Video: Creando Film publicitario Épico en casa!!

Hey chicos y chicas nerds, yo soy Ari McFly y hoy no vamos a hablar de películas, de videojuegos, cómics. Hoy quiero ponerme en papel del Doc y enseñarles cómo realicé este video, que es una combinación con B-roll.
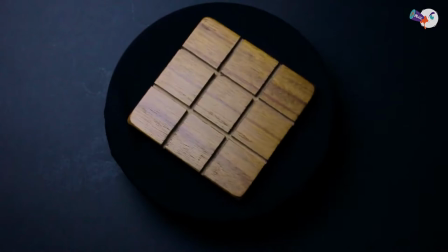(0:11)
Sobre todo, quiero mostrarles con qué elementos hice este video, que la verdad está súper paja. En pleno 2020 lo grabé con una T3i, que está totalmente descontinuada, cartulina negra y con una tapa de olla. Sí, con estos elementos hice este video y les voy a dar todos los trucos para que ustedes también lo puedan hacer en sus casas. Así que vamos. Una de las cosas que me quedó bien marcado cuando estaba en un taller de creatividad es que el profe dijo: usen todo lo que tengan en la carpeta. Así sea un borrador, conviértalo en un cohete, o si tienen un lápiz, conviértalo en un edificio. Y eso es lo que quiero intentar hacer hoy. Usen su creatividad. Una tapa de olla le hemos camuflado con una tela negra para que vaya con el fondo de la base. Obviamente sí existe un plato giratorio automático que te va a permitir que el objeto se dé movimiento. Hemos buscado entre otras opciones, pero la más factible ha sido una tapa de olla con esta base,
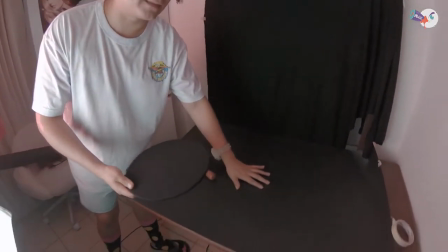(1:09)
que nos va a permitir que en esta mesa, que también esta es una cartulina negra, como ya lo mostré,
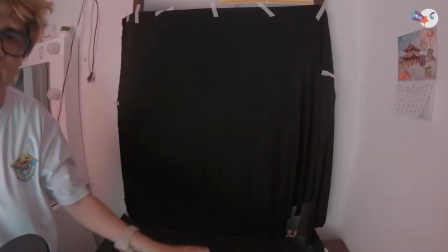(1:15)
y el fondo, o sea, vamos a simular que es un portafondos de fotografía profesional. Obviamente no lo es, pero créanme que en la postproducción lo vamos a poder arreglar un poquitín y va a quedar culipandeo.
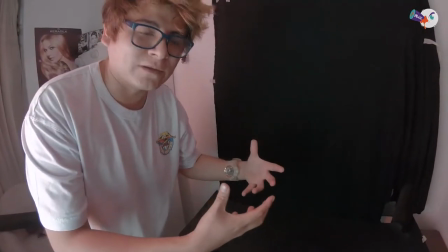(1:26)
El tapa de olla lo ponemos plin aquí y nosotros mismos vamos a tener que girar y ponemos el objeto ahí.
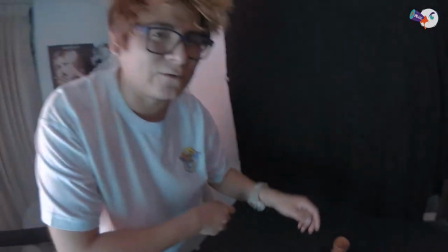(1:33)
El momento de vamos a tener que grabarlo al toque con esta cámara T3i.
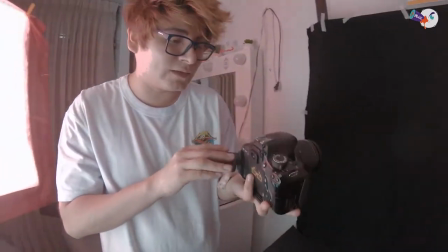(1:39)
Como ya le dije, está descontinuada, ya casi nadie lo usa. Bueno, para esto obviamente van a tener conceptos básicos acerca de fotografía: saber el ISO, la velocidad y el diafragma. Esto ya tienen que saberlo como que sí o sí para realizar este video publicitario con una combinación de B-roll. No les voy a enseñar la postproducción, pero sí hay retoques. Hay retoques para marcar muy bien el fondo y darle ese timing que tiene el video. Pero les voy a enseñar cómo hacerlo y va a estar súper cool. Así que vamos, vamos.
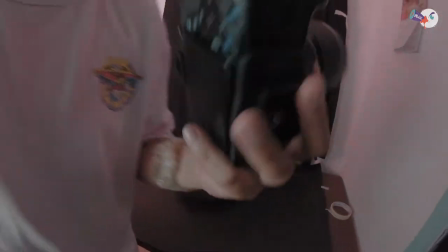(2:10)
Bueno, primero vamos a tener que poner esto, la cámara en el trípode. Ahora hay algo que muchos usuarios en cámaras o celulares tienden a tener este error.
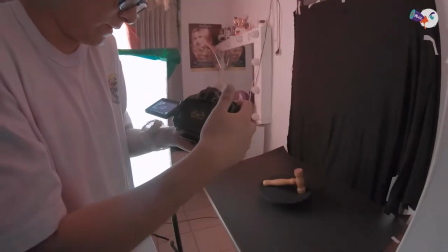(2:23)
Usan este plano. He visto que muchos usan este plano que es picado. Esto no deben hacerlo. He visto que tienen un iPhone 500, un iPhone 1000 y hacen este plano, están desperdiciando una buena cámara. El plano correcto, el plano básico, es un plano directamente al objeto,
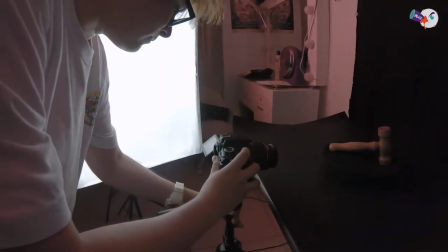(2:42)
que no tenga ningún ángulo, y así van a poder tener una mejor visión del objeto. Una de las cosas que me faltó decirles que tenemos, esta es la linterna, que está súper cool. Pueden usar la linterna de su celular. Esto es para darle el brillo final al objeto.
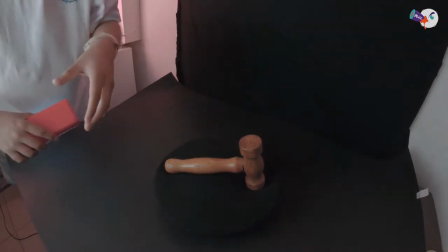(3:04)
Van a ver como un destello, y eso al momento de filmarlo y retocarlo un tantito en postproducción va a quedar exquisito.
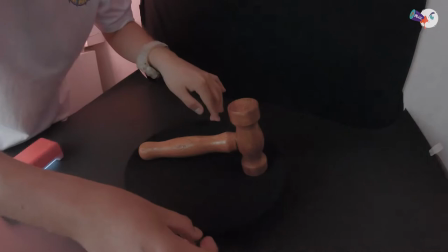(3:13)
Bueno, el detalle es este, ¿no? Que vamos a tener que mover la tapa de olla y automáticamente nuestra camarita va a estar grabando.
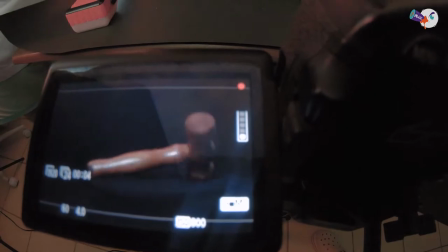(3:25)
Y cortamos. Ok. Es normal.
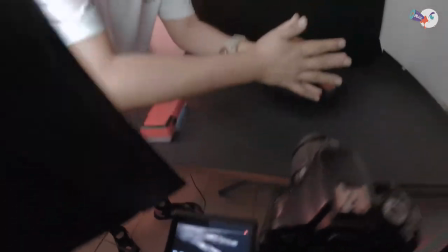(3:30)
Esto es normal. Lo vamos a cortar obviamente donde salen mis manitas. Uno de los planos que me encanta hacer es el cenital.
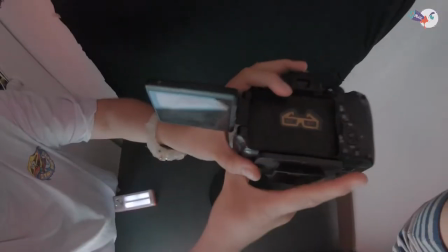(3:37)
Es poner la cámara por encima del objeto. Exactamente por encima. Evidentemente también tienen que saber los planos. El plano normal, que es directamente el objeto. El plano cenital, que es completamente arriba del objeto. Esto se utiliza mucho en las películas, en escenas de coreografías, son muy buenas. Esto le da dinamismo a los personajes, a una coreografía.